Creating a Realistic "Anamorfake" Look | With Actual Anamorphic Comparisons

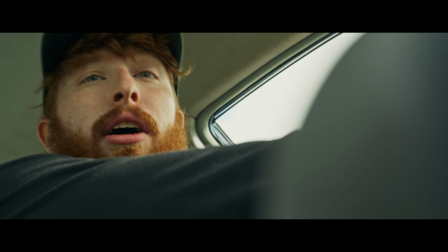8:18 And that ended up creating a whole lot better of a VFX process, and it made it look a whole lot more real.
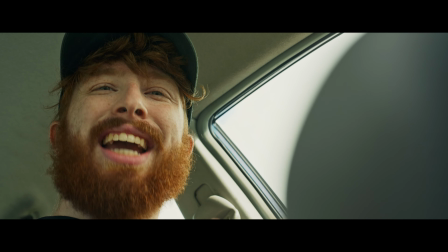8:25 VFX looks really real when you partially capture in camera and partially work on it in post.
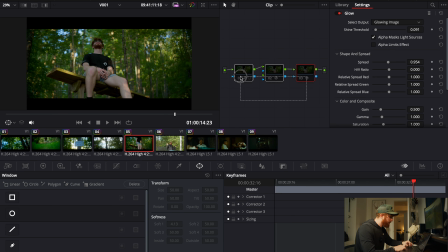8:31 Okay, we are here in DaVinci Resolve, and I'm just gonna break down the 3 effects that I use to kind of enhance that anamorphic look. The first I use is radial blur. I love radial blur. It's gonna take that swirl on the side and just enhance it.
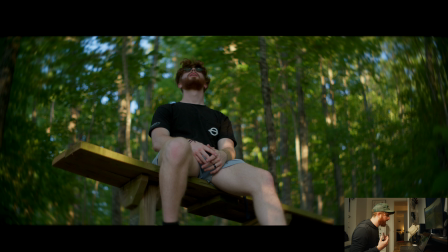8:42 Here's with it off, and here's with it on. Again, this really just adds fall off. It adds some swirl, but mostly it's about the fall off. The reason you wanna use this with a already swirly lens, such as the Helios, or especially the Nikon, since it's a whole lot more swirly, is because it'll kind of just blend those.
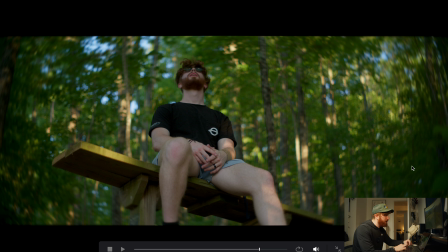8:59 Again, what I was talking earlier about VFX applies here. You really need to have something in camera that looks similar to what you're doing in post, and that swirl makes that work really good.
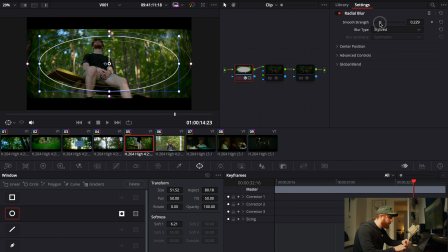9:07 I just take that radial blur, adjust the strength to however much I want, usually about at 0.2 is good. Then you just create a mask and then move the mask wherever you want. I usually invert it so that the swirl is on the outside. And there we go. That's it. That's all you have to do for the radial blur. Next is the tilt shift blur.
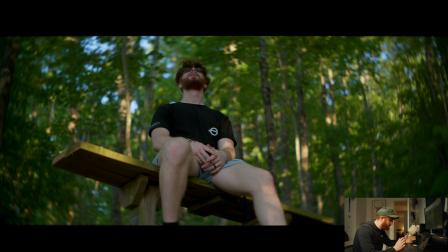9:25 Here's with that off and here's with it on. You probably didn't see much of a difference. It's because it's not super strong right now.
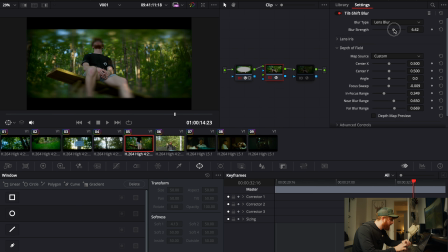9:30 But if you adjust that blur strength and turn it up, you can really see that effect take hold. You can adjust the focus range to make it tighter or farther. So you can just put it at the top, adjust that blur strength. If you go under lens iris, you can even adjust the anamorphism. So you can actually get stretch out of it, which is super cool when you're trying to really dial in the anamorphic look and get it looking exactly how you want it for your tastes. It's a really nice touch that the team at Blackmagic has come up with, and I really appreciate it because I love being able to dial in exactly what I want.
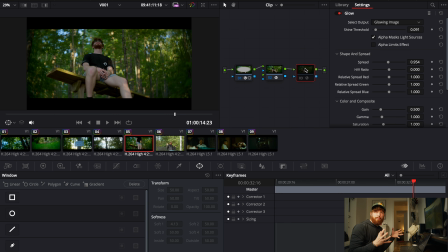10:02 The next is just something to kind of blend it all together, and it's the glow plugin. I usually drop the shine threshold and then come down and change the composite type to soft light. Otherwise, you're gonna have it looking, you know, a little crazy if you have some really bright lights. But I think it looks nice.
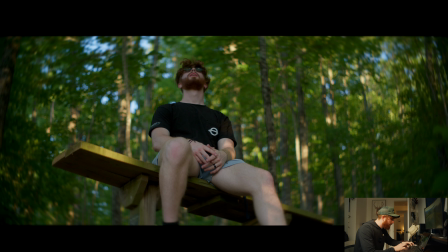10:18 Turn it up a little bit. All right, there's with it on, there's with it off.
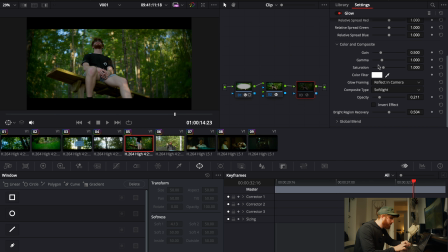10:23 It can darken it up, so sometimes dropping the opacity or, you know, turning back up your gain is super helpful. So here's with it on, here's with it off. It adds some contrast, some color pop and saturation, and ultimately just kind of brings the image together. And I just really like that it can kind of blend everything together and make it look cohesive and like it was all captured in camera.
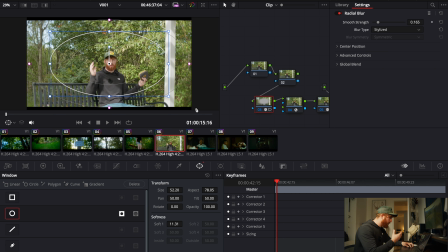10:45 Now I have the same effects on this image right here.
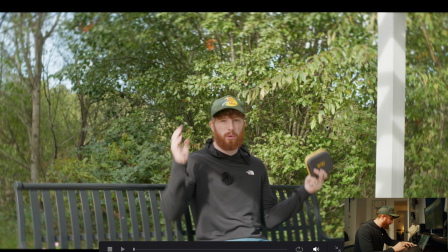10:48 This is something we shot outside earlier that you've already seen that part of the video, but I'm gonna turn that off and then turn it back on. You can see it really adds this anamorphic effect to it. Considering we were shooting at f4 and the lens wasn't super close to the subject, there's gonna be less swirl, less blur, less bokeh, less of all that stuff.
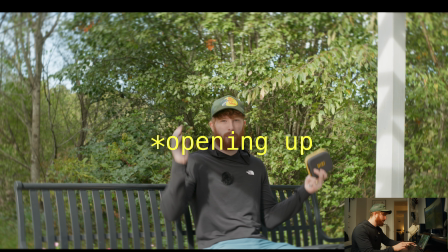11:06 So if you want it to look more anamorphic, again, stopping down to, you know, this is wide open at 1.8,
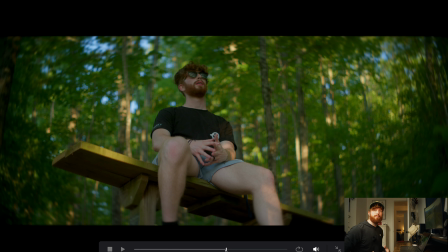11:12 I think obviously gives more of that look, but that's personal choice and your own creative ideas. So do what you will with that. Next, I want to go over a few shots from my buddy Graham Holiday's film Milagro. It has Cullen Moss in it. If you like Outer Banks and you've been watching that lately, that's Shoop. So Graham did an absolutely wonderful job of getting him on set because he was an amazing actor to work with and he's very talented. So let's dive in because I've used all of these same tricks on this clip.
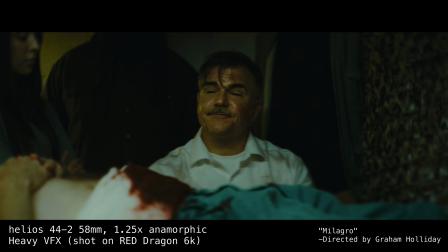11:41 And he doesn't like it. So he doesn't want to.
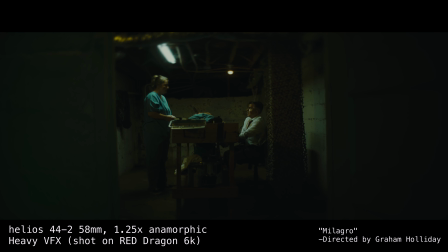11:50 I was on my way to turn in my 2 weeks. I couldn't stomach all the blood.
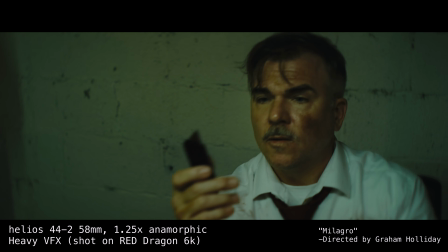12:01 All right. Just hold him down. You on that side, JP on this side.
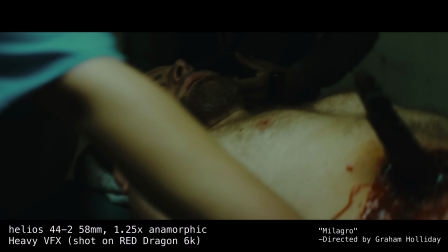12:05 When I tell you to shine that light somewhere, do it. When I tell you to hand me a clean towel, do it.
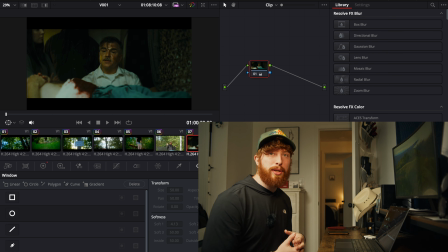12:11 Okay, so I've been using the same tricks and I'll tell you the gear we used. We used a Red Dragon 6K and it had a 2:1 sensor. We needed a little extra squeeze, so we used the Helios 442 with the anamorphic adapter. And that got us the kind of room we needed in order to not crop more in post.